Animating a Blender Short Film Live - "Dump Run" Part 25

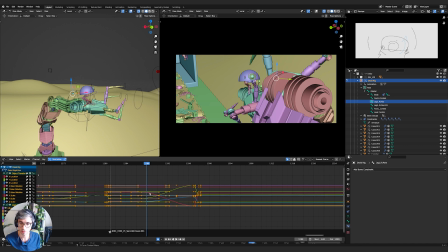Yeah, we didn't get everything.
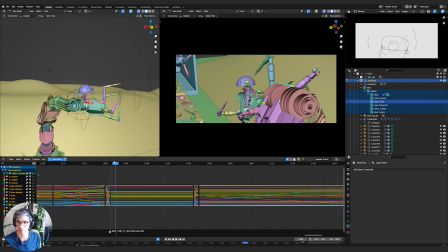It's a lot more stable. Cool. All right. So let's get his pose to match roughly.
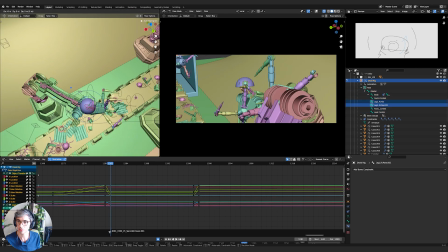I need to bring these guys around like that.
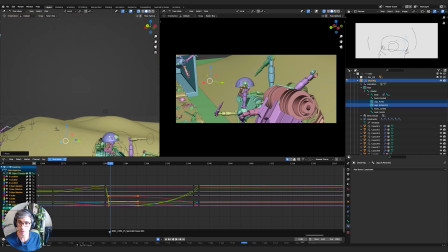And then
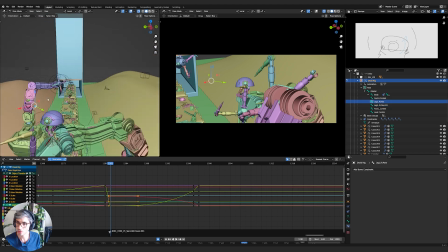bring this one over and this one out just a little bit like that.
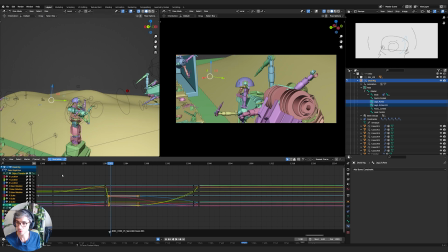Now let's select these dudes and hit A to select all. With this, Shift D, X, just bring them out, replace those keyframes. There we go. Cool. And then let's get his eye line's pretty good there.
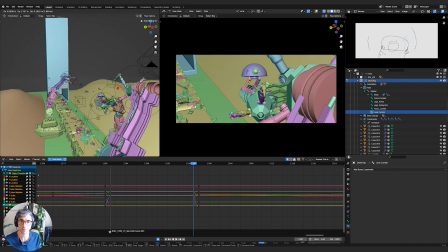So let's go to the end here. We'll just bring it over like that. So he's turning his head the whole time.
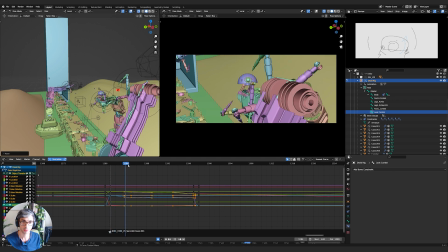Put him over here. A little counter movement from the arm itself. Yeah, they're good. That's a lot more stable. And let's probably have him like, I don't know, squatting or something through the shot like this.
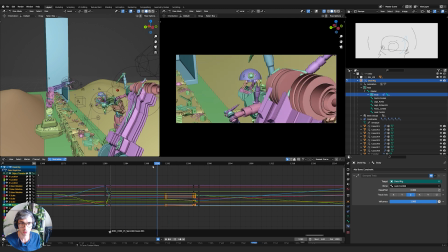That work? Yeah. Yeah, that works. Okay, so now we can get our framing to work. So let's see.
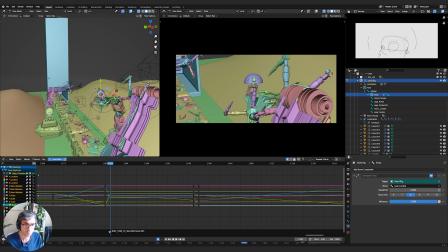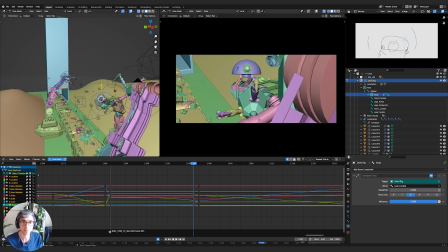If we could do a cross like this.
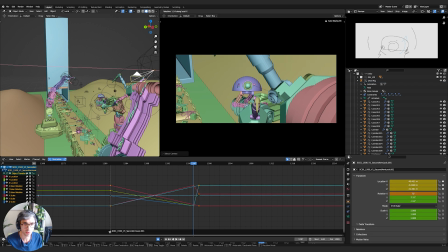Camera, go up. Stick it right on him. This.
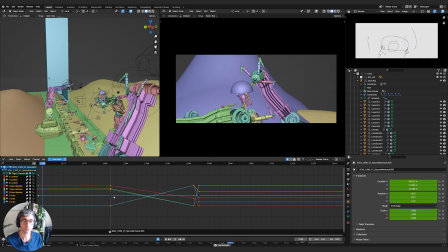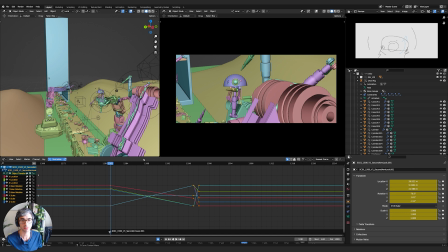Yeah, it doesn't work. It's not the same dramatic feel if we're behind this robotic arm. Like we do feel like we need to like be up above somehow. So it's like looming over him. We could always change the robot. We could always twist these arms, I guess. I need to not be so worried about that.
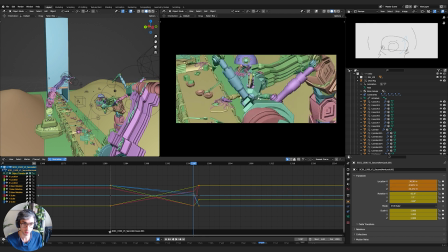Like this, maybe.
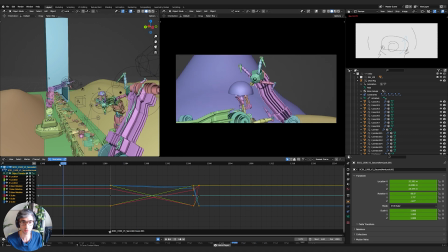I don't like that. The fact that it blocks him, that's all. Just want to get that from happening.
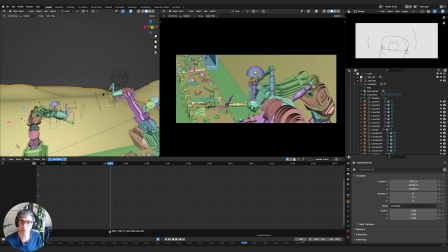So let's figure that out. Let's see. If I grab this guy, what can I rotate?
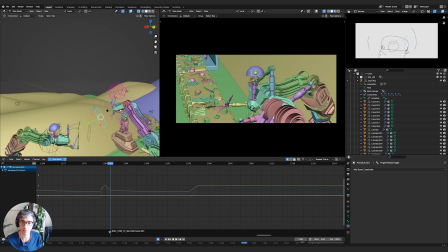Can I rotate this? Rotate.
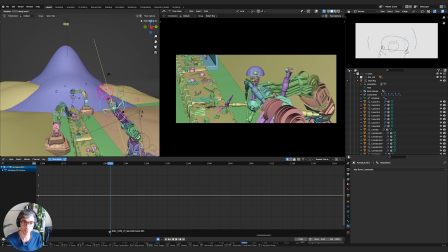Yeah, that should do it. I should be able to rotate that. Oh, it's kind of cool, actually, with a bit of rotation.
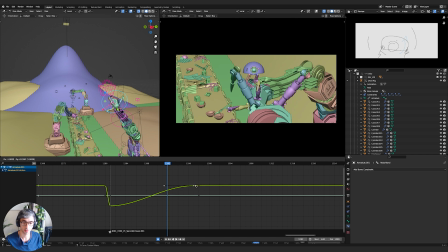Just gonna keep it lined up.
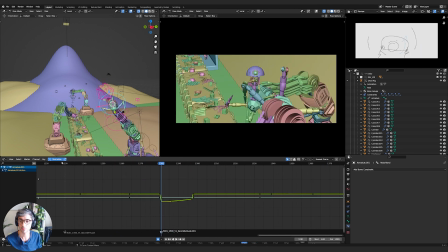All right, how does that cut? Jump. Yeah, I kind of like this. It's kind of cool.